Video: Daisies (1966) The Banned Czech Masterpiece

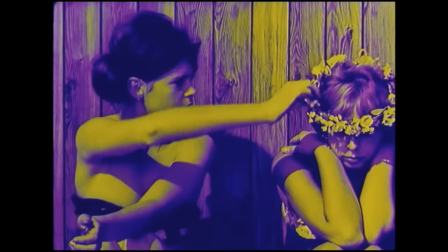[8:11]
At the time, I was unable to find anywhere to watch this film, though I had a gut feeling that when I did, it would become one of my favorite movies.
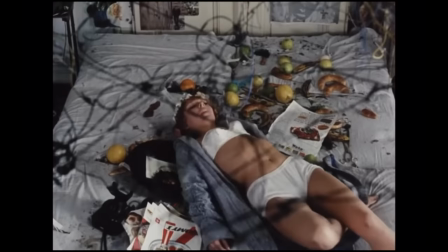[8:20]
But I gave up my search. Until one day, a few years later,
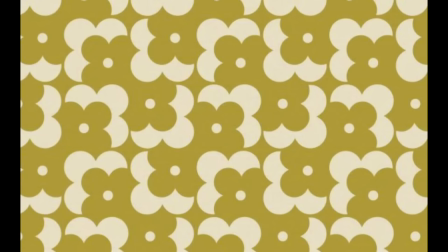[8:25]
I was walking down the street past a local independent theater that showed avant-garde and underground films when I saw it.
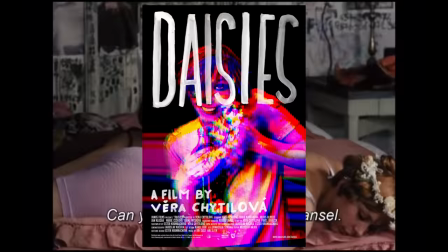[8:32]
Out of the corner of my eye, I could swear I saw the poster for Daisies. I turned on my heels and ran to the theater window.
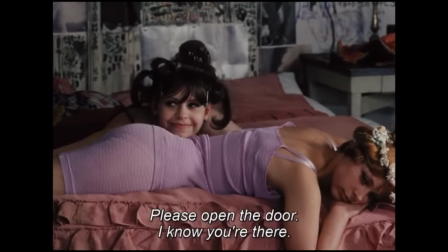[8:41]
I couldn't believe it. They were screening this movie that I had desperately wanted to watch for years.
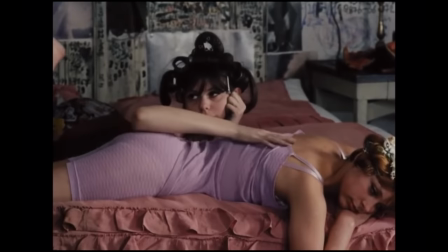[8:47]
So later that week, I saw the film. It was worth the wait to have my first experience with this film be so magical.
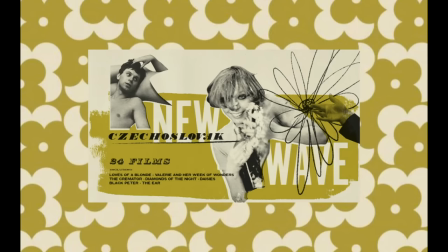[8:54]
It was an utmost privilege to watch this stunning piece of art on the big screen.
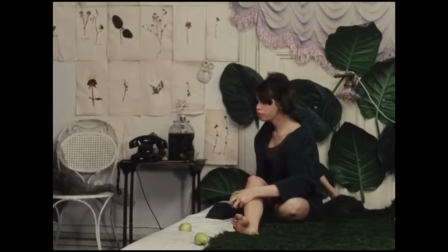[8:58]
Although luckily for lovers of film, Daisies is now accessible on a wide array of streaming platforms.
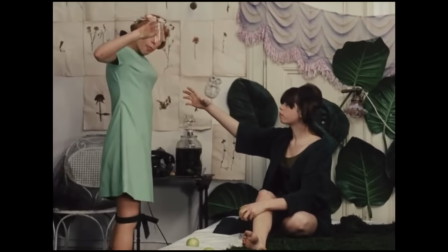[9:04]
Daisies was like nothing I had ever seen before and still remains unlike anything I have ever seen before.
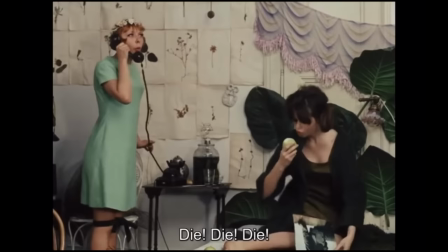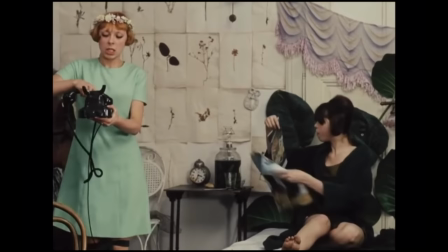The film has very little plot structure,
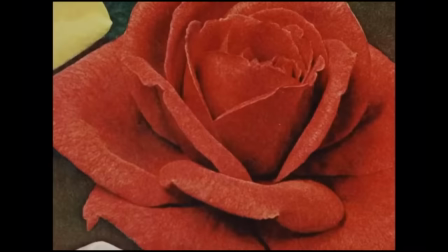[9:25]
and scenes proceed from one to the next chaotically in a way that seemingly reflects the chaos and unorganized psyche of the two leads.
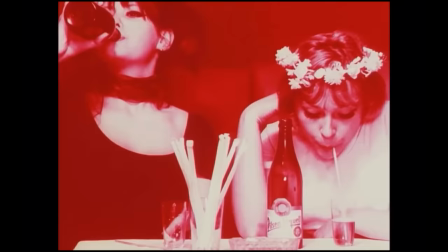[9:33]
The same can be said of the color grading. The film switches from black and white to vibrant monochromatic hues and back to normal seemingly at random.
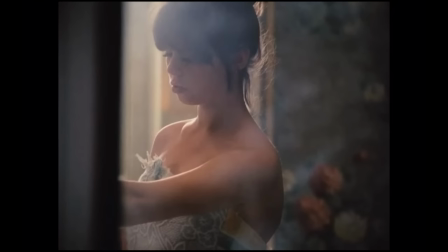[9:42]
Both women generate destruction and chaos wherever they go. And these editing choices only emphasize that.
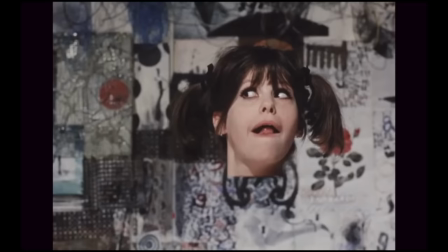[9:48]
These editing choices and lack of plot structure create a unique, absurdist, and surrealist tone, seemingly reflecting the philosophy of the Marie's.
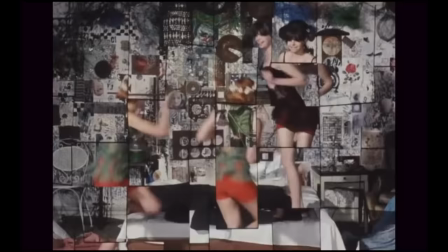[9:57]
If the world is unpredictable, why should we be anything but that? Daisy's is regarded as a milestone in the Czech New Wave movement.
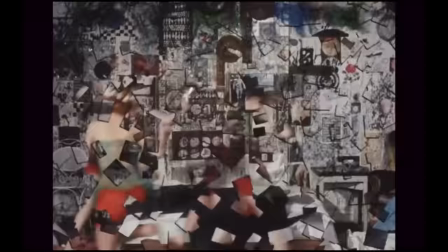[10:05]
It is experimental, daring, unique, and in my opinion,
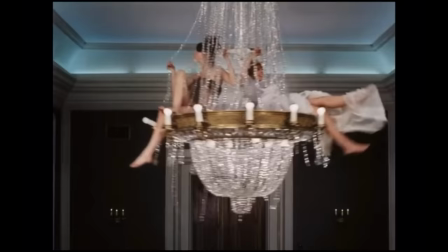[10:10]
genius. it's definitely not for everyone some may find the lack of plot structure and complete
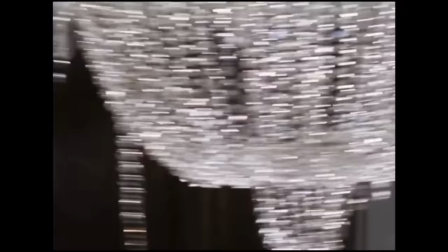[10:16]
chaos of the film to be hard to follow or even boring but I
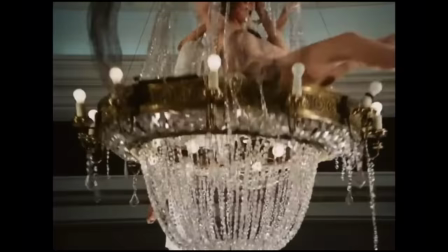[10:20]
always gravitate towards films that push boundaries that dare to question the rules of cinema and
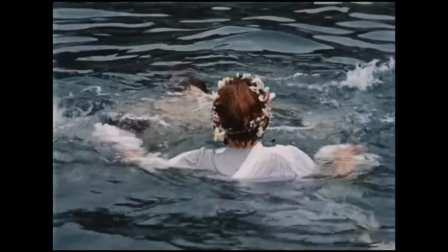[10:25]
even throw the rule book completely out the window it is these artists who dared to challenge the social norms of cinema that completely revolutionized the
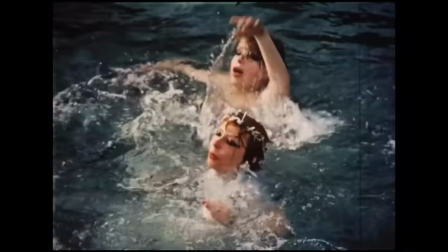[10:34]
art form and it is the filmmakers who did abandon the rule book that is the reason the new wave movements across the globe were born.
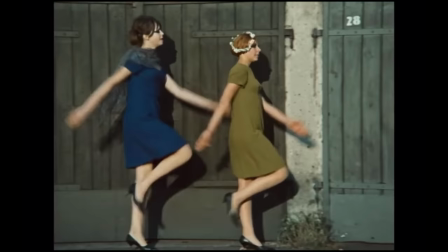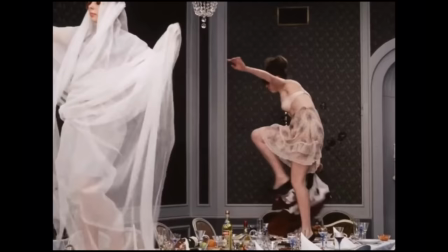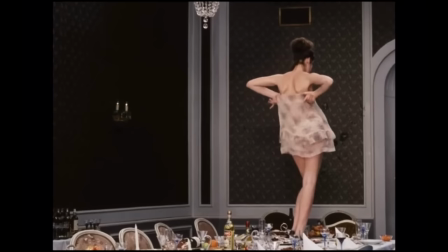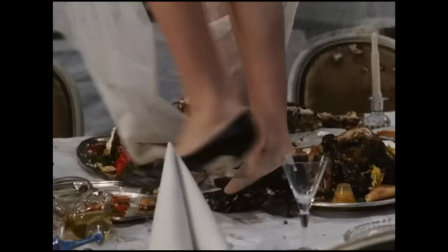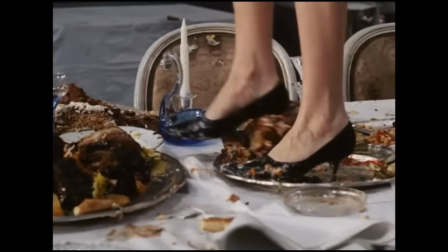[11:18]
new wave favorites are um uh
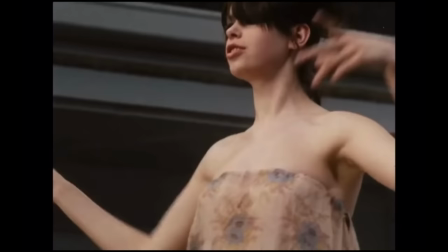[11:23]
valeria valerie and her week of wonders uh as well as
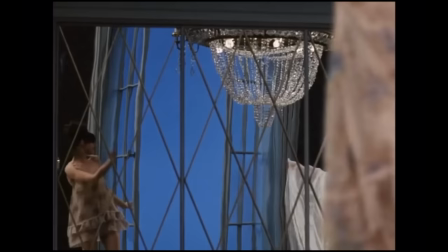[11:28]
uh there's like the little mermaid adaption that was also from the check new wave and i also love
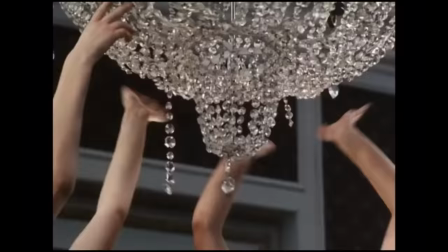[11:33]
that film um i'll probably make a video on valerie and her week of wonders as well because i
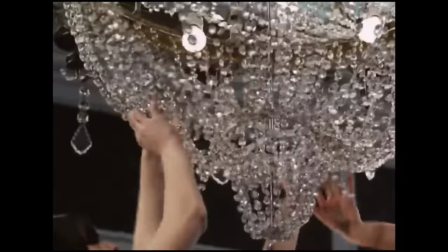[11:39]
think that's a one of my favorite movies if there's any movies
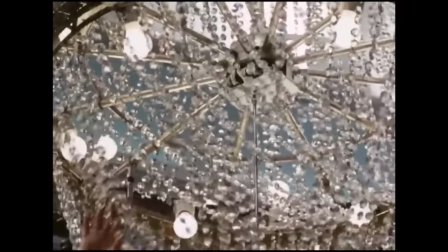[11:44]
like movie talks or it girl talks that you guys would like to see from me,
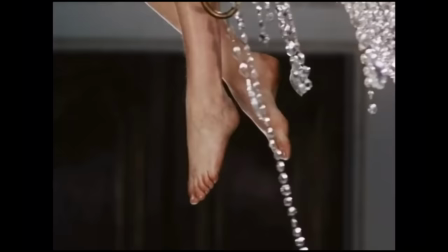[11:49]
just comment below. Thanks. Bye.